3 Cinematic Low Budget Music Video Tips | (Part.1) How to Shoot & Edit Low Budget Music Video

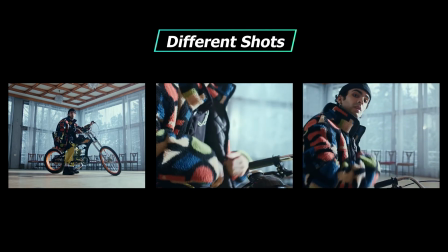4:08 Use a different composition of your shots to enrich your video. For example, do some push-in and out camera movement.
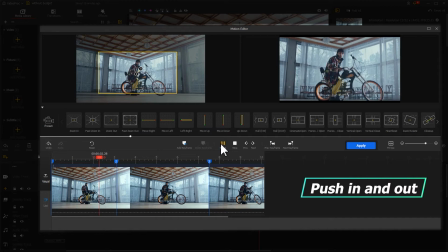4:17 You can see this technique in almost every music video because it is very easy to achieve in both pre- and post-shooting session.
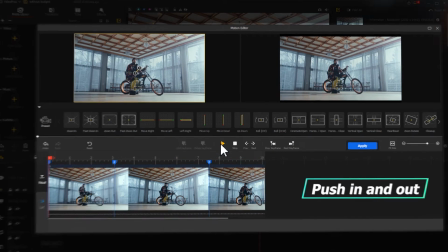4:26 And with it, you can give more variety to the image. The second is to use some handheld shots to capture more close-ups.
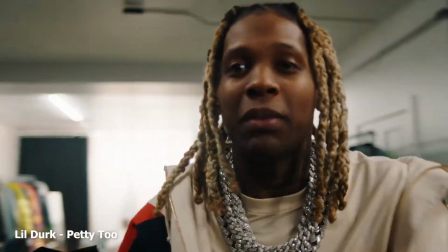4:34 This is used in many hip-hop type of music videos. Focus the camera on performer's facial expressions or hand movement.
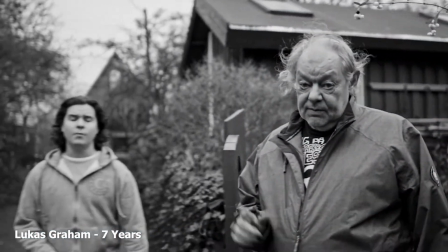4:43 This helps highlight the style of the music and makes the audience more immersive.
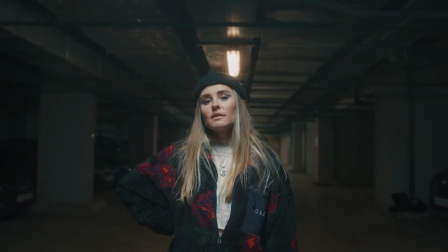4:50 Alright, that's all for today's video. And for the next part, we're gonna talk about how to add a great music video.
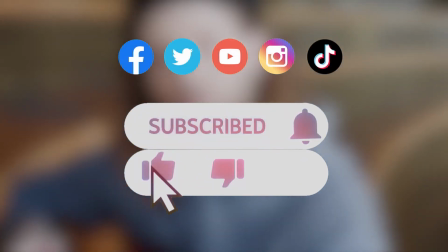4:57 So don't forget to click the subscribe button to subscribe channel if you haven't yet.
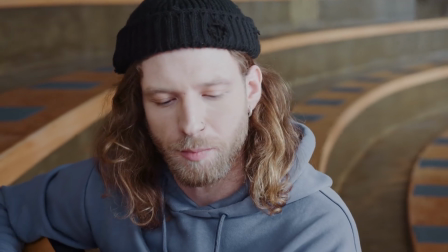5:02 We'll see you soon in our next video. Hope you enjoy. Bye bye!